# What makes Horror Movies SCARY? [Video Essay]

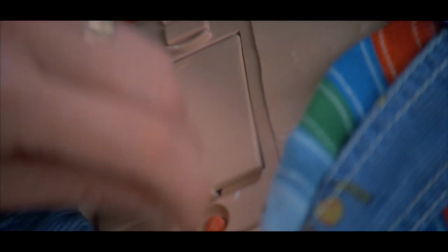[0:24]
Welcome to Drizzle Animations.
Hi, I'm Chucky.
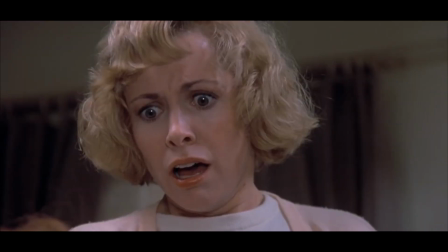[0:29] Wanna play?
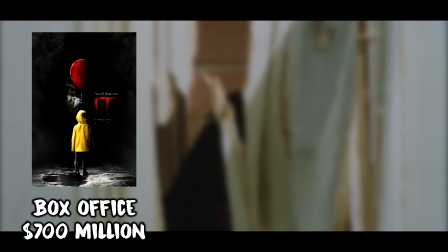[0:33]
Horror is an enthralling genre of film. With the success of films such as It, Get Out, and Jigsaw, it's clear that a large portion of us enjoy a good fright. Many of us have a desire to be scared or frightened, taken out of our comfort zone, and horror films are our way of feeding this desire. They are an excellent way to feel scared without being in any danger. But there is one question the average person can't seem to answer. What makes a horror film scary? More specifically, what cinematic techniques can a director use to scare an audience?
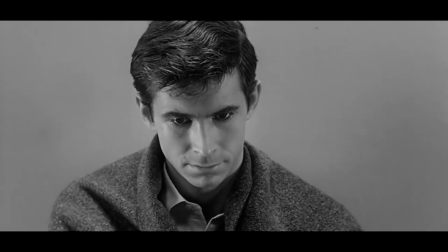[1:00]
An effective moment in any sort of horror film requires a well-executed blend of camera direction, editing, and a plethora of other film techniques.
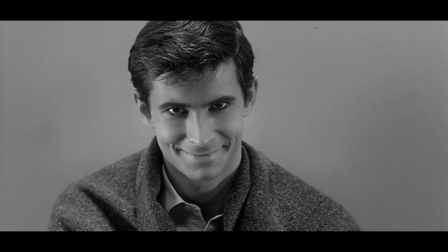[1:08] Why, she wouldn't even harm a fly.
For this video, I'll be focusing on the short film Larry, directed by Jacob Chase,
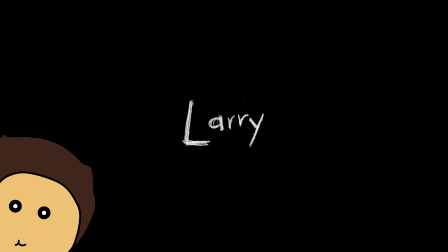[1:17]
and I'll be going through the various techniques Jacob has used throughout this short film to leave the audience petrified.
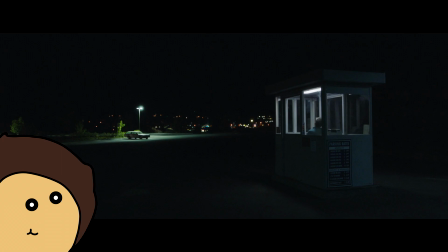[1:22]
Immediately after the title card, an establishing shot is shown with the main character sitting alone in a parking ticket booth at night, which brings us to our first technique: setting.
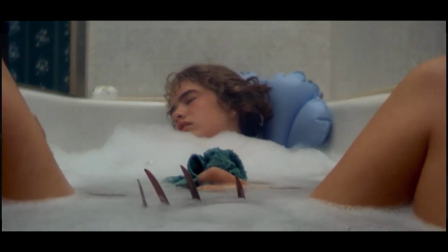[1:31]
When you look at a majority of horror films, they are commonly set in places of unknown or places we feel safe. And this makes sense when you're trying to scare an audience. A big component of horror films is that the creatures in them invade places we feel safe or places where we already feel vulnerable.
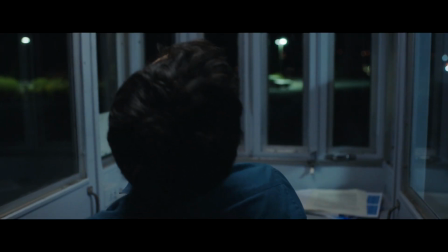[1:45]
And considering our protagonist is alone at night in a car park, this characterizes him as vulnerable, and the possibility of a monster attacking him makes this scene even more terrifying.
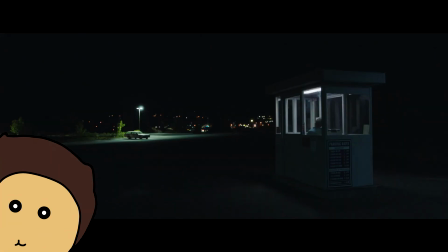[1:53]
The composition of this establishing shot draws the audience's eye to the protagonist, while at the same time leaves an incredible amount of negative space in the frame, which also adds to the element of unknown.
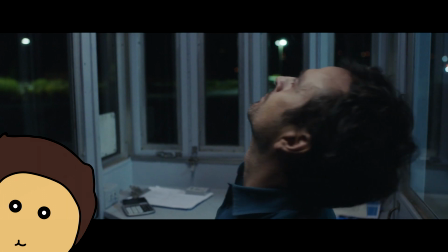[2:04]
This environment makes the audience feel uneasy, as they have no idea if there is anything in the darkness that might want to hurt the protagonist.
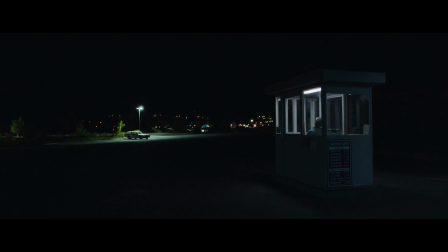[2:10]
This, coupled with the minimal use of lighting in the scene, starts a crescendo of fear and unrest in the audience.
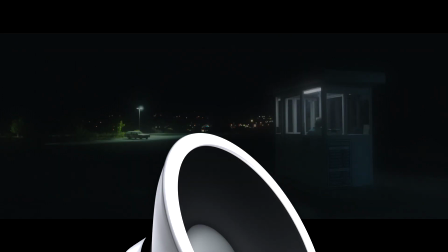[2:16]
The effective use of sound can also aid in building an intense atmosphere. For example, the sound in this opening scene, or rather, the complete lack of it.
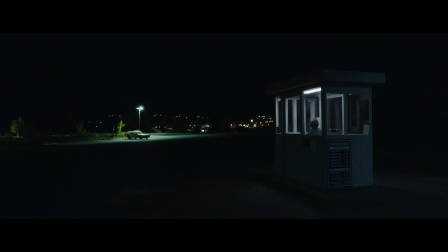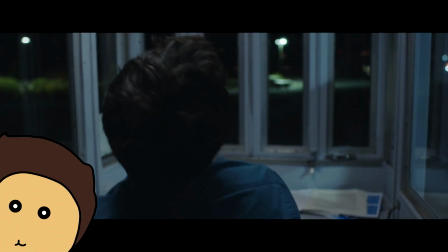[2:29]
This minimal use of non-diegetic sound, and sometimes complete silence throughout the film,
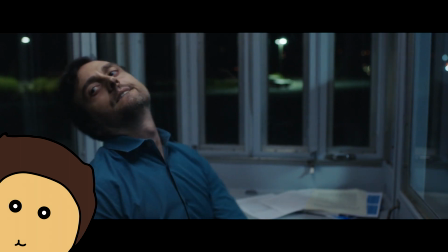[2:34]
fills the audience with suspense, putting them on the edge of their seats as they await for a monster that may or may not attack.
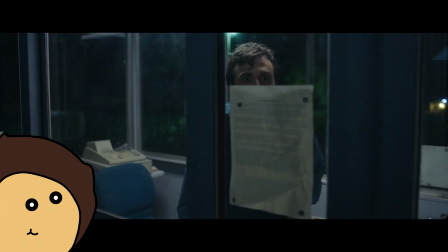[2:39]
As the film progresses, the non-diegetic sound increases in intensity, and music is then added in,
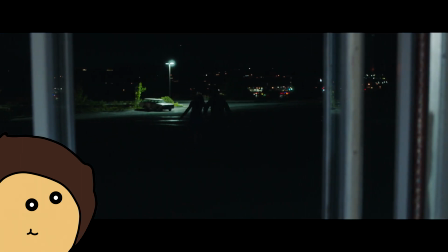[2:44]
which helps escalate these feelings of suspense the audience will feel, further adding to their unrest.
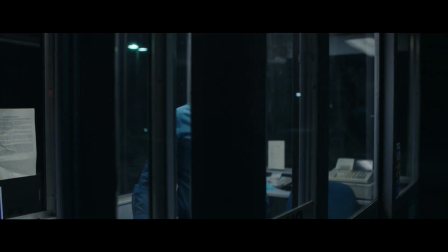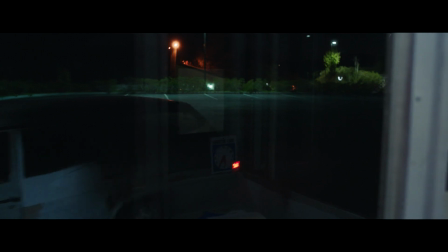This effective use of sound and music can be combined with various camera and editing techniques to add to the distress the audience is already experiencing.
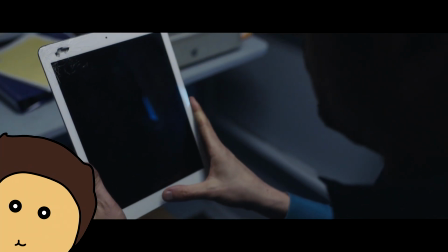[3:08]
An example of this is where we see our protagonist reading The Misunderstood Monster ebook.
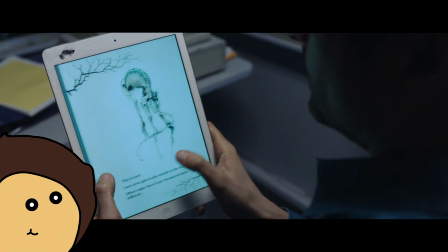[3:13]
The director employs multiple point of view shots of our protagonist reading the book with jump cuts to pictures of Larry,
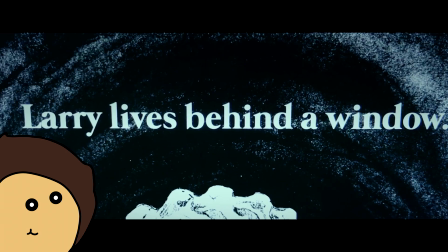[3:19]
as well as various keywords and sentences in the book such as "Larry lives behind a window, he can see you behind the glass."
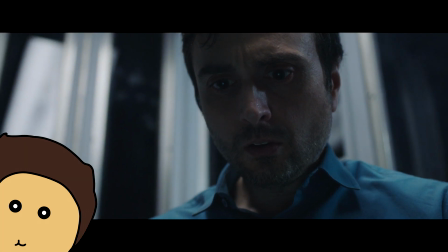[3:25]
These frequent jump cuts, combined with the ever-increasing intensity of the music and reverse angle shots that show our protagonist's anxiety,
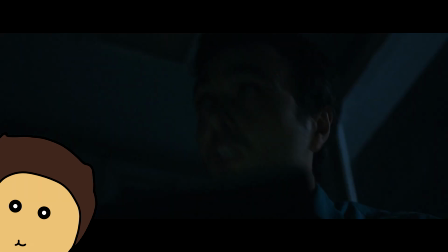[3:32]
shows that he is fearful of the possibility of Larry attacking him.
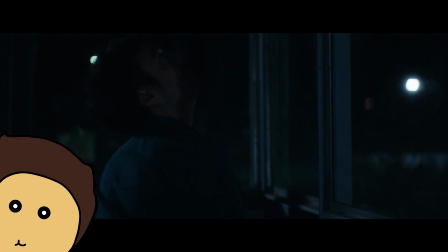[3:35]
This, in turn, makes the audience scared and leads them to empathize with the protagonist as we are experiencing his fear.
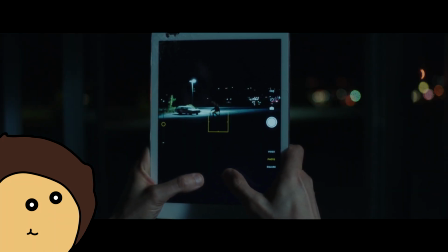[3:41]
The director continues to use point of view shots as our protagonist spots Larry in the car park and proceeds to zoom in on him with his iPad camera.
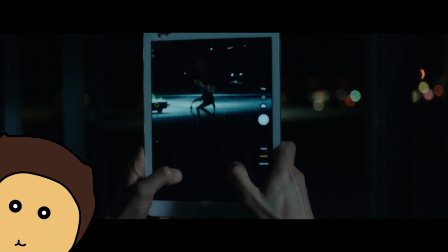[3:49]
Not only does this shot portray the protagonist as vulnerable, but the graininess of the iPad screen also indirectly adds to the mystery and suspense provided by Larry himself.
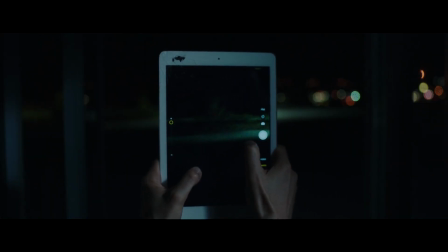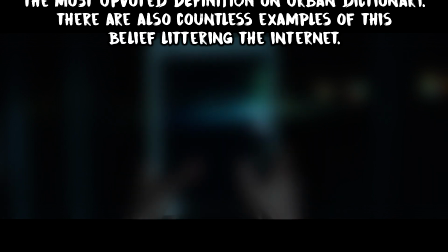[4:06]
The last technique I will explore is the use of jump scares in horror films. Some call the jump scare a cheap way to frighten an audience, and they are correct in many ways.
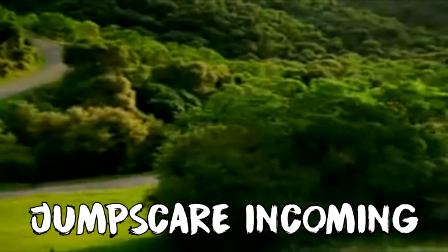[4:13]
Of course, a sudden loud noise and or a scary face is going to make you jump out of your skin.
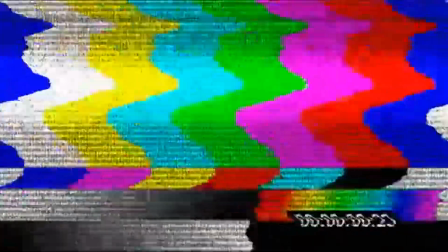[4:18]
It's primal instinct. However, a jump scare shouldn't be used to simply startle an audience. They should add tension to the rest of the film by making us distrust any sense of safety we may feel. After one jump scare, the audience is left on a knife's edge. Each long pause, dark shadow, even every calm moment gives you a heightened level of suspense and fear as you begin to question everything the film presents. I believe that the director has used jump scares effectively in the short film, as they are very subtle and aren't simply there to scare the audience. The quick cuts and rapid sound changes help add to the tense atmosphere this movie has already crafted.
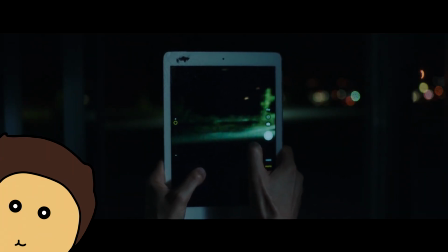[4:54]
Going back to when our protagonist uses his iPad to try and see Larry, after Larry disappears into the darkness,
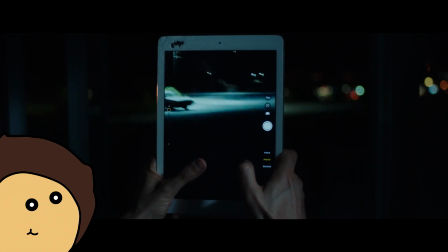[5:00]
we are left with 10 seconds of build-up before the iPad is dropped and Larry is revealed to us in the center of the frame.
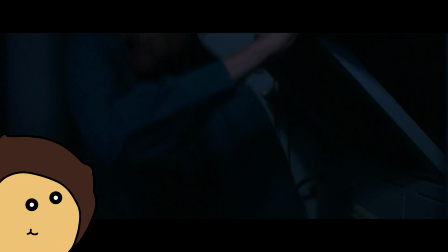[5:05]
The second Larry cracks his neck, the protagonist recoils in fear and hides in the ticket booth.
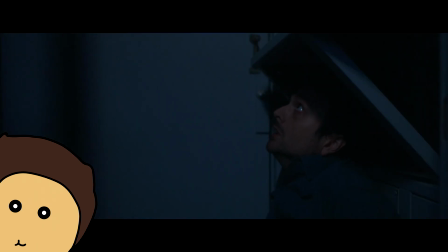[5:10]
The accompanying jolt of sound is unexpected, which also makes the audience jolt in fear.
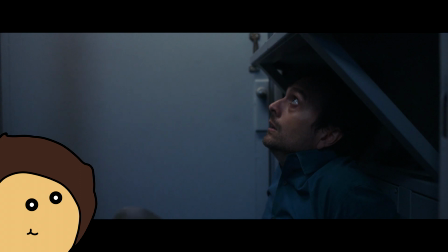[5:15]
30 seconds later, when the protagonist arises to try and look at Larry, two other people walk from the right side of the frame, both of them cackling loudly.
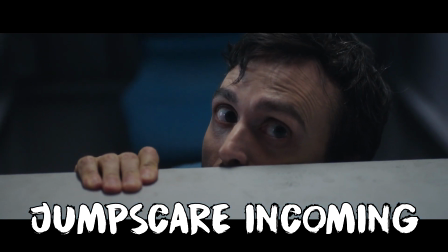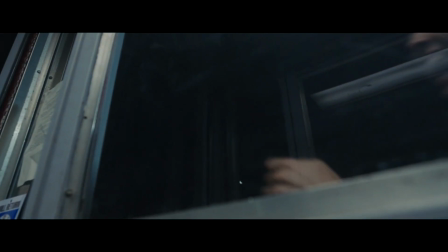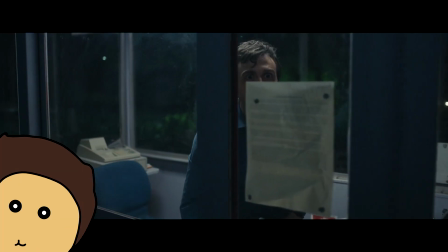[5:34]
Once again, the quick movement of these two characters, coupled with the incredibly loud cackles, helps add to the tension this movie has constructed.
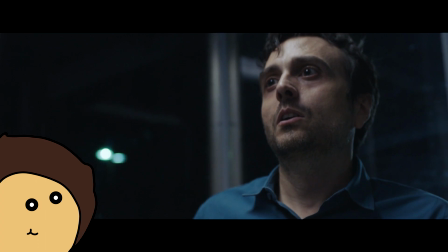[5:42]
The final scare is a simple close-up of the iPad, where Larry reveals himself emerging from the iPad.
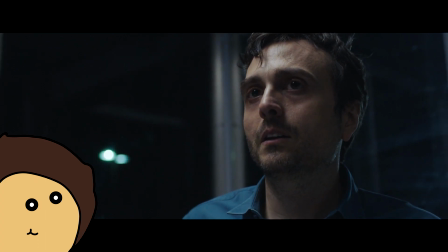[5:47]
This is the result of the crescendo of tension set up by the director.
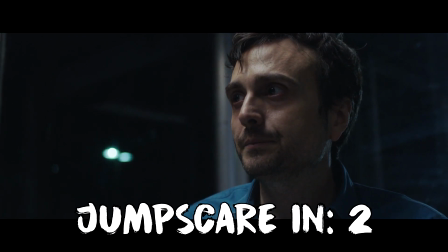To successfully scare an audience, all the camera direction, editing, and music in a film needs to work together, otherwise it will fail to retain the audience's attention. This video was to inform you on some of the techniques used by filmmakers and directors to strike fear into an audience. Whether you are a filmmaker yourself or an audience member wanting a fright, now you know why horror movies are scary.
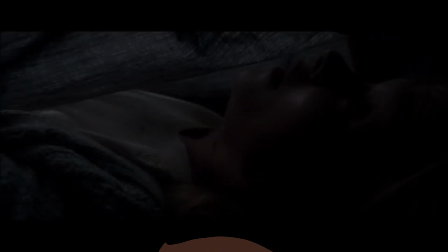[6:22]
Thanks for watching.